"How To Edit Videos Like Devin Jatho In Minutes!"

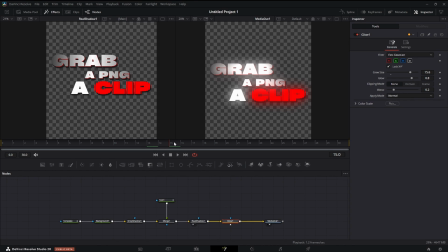put it in 3d have it fly towards your head and hit the screen but it's all that gonna have more impact than what we have now probably not is it
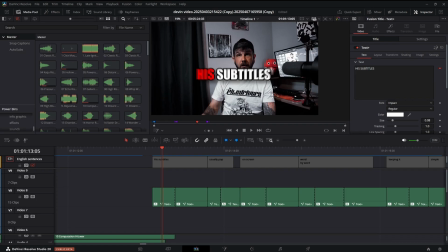cool yes but it's not necessary also devin recommends that you put your subtitles right about chest level somewhere around your chin that way the viewer doesn't have to choose whether to look at your face or the subtitles and i know everyone wants word by word animation the easiest thing to
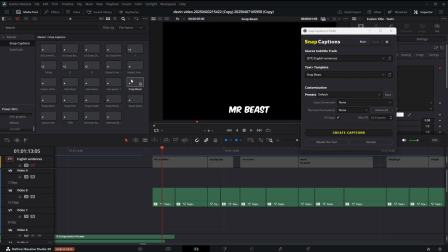do is to get snap captions 1.6 generate your subtitles and these here subtitles that you saw earlier are just snap beast i chased the font
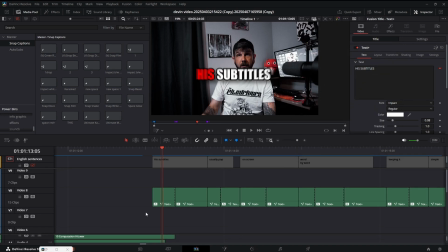generating my subtitles and then i went in and i make cuts at the ending of each word I say and then what you do is you just go in
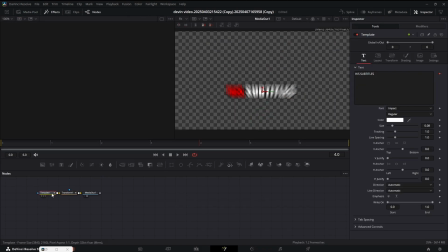to those text plus like we were just talking about you make a character level styling modifier and you highlight the word that's being spoken and change it through whatever color you want and that's the way I prefer to do word by word animation it gives you full
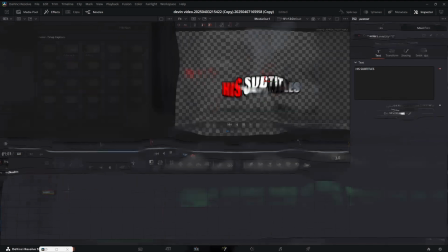control half the process is pretty much automated and you're good to go all right back to the video now in my clip I opted to use these subtitles here if you want to get those check out my ko-fi page it'll be there for free and you can explore other tools that might help you along the way bottom line if your subtitles feel clunky or in the way drop them they're there to boost your message not block it now the secret sauce for getting views is that your videos need to deliver
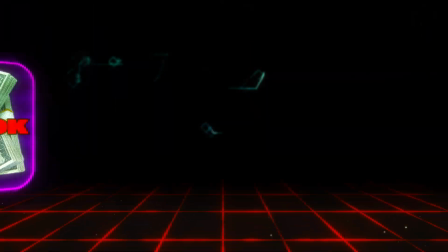value whether it's entertaining or education you need to hit them with a strong hook show the problem and then offer a solution. Now, if you're thinking you're just an editor, what can I really do? Remember, editing is storytelling. You control the narrative. A well-structured format not only keeps viewers hooked, but creates compelling content.
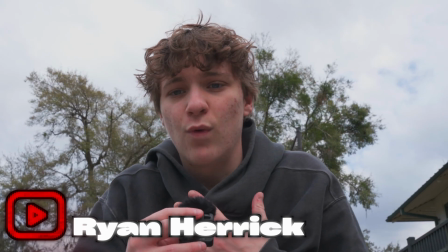Check out this raw clip. This is how it was sent.
Hey, St. Louis, my name is Ryan. I'm a local videographer and word on the street, you want some more clients. I mean, who doesn't want more clients?
Watch what happens after a few cuts and repositioning things.
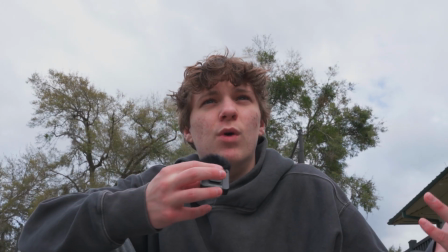And word on the street, you want some more clients. I mean, And who doesn't want more clients? Hey, St. Louis, my name is Ryan. I'm a local videographer.
Tell me which hook you like better. Devin also always positions himself slightly above eye level. This shows the viewer that you're just a regular guy, but you know what you're talking about. You don't want to be too high, about too low. And every time a key point made, there's a change in subtitles, a transition, or something to really drive the point home. Remember, it's all about the three-part hook, clean subtitles that don't get in the way, and a killer hook conflict resolution storytelling format. These techniques work together to turn your video into viral gold. Drop a comment down below if you have any questions, and if you found this video helpful, like, comment, and subscribe.
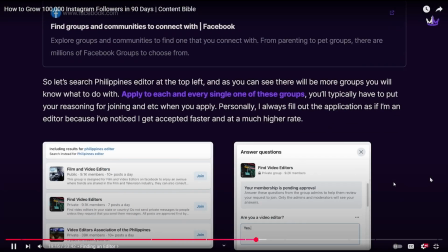Oh, and why is Devin a jerk?
And of course, we want good work for cheap. So whenever you're searching for a Facebook group, I would always try to target Philippine editors or Indian editors. No, no, no. I fucking hate editing. So from day one, I had a little guy that I knew from Fortnite previously, and he wanted to edit the video for $5 for the video. $5 a video? Yeah. Your quality is so good for $5 a video.
Pay yourself a little wage. If they could do it, they would.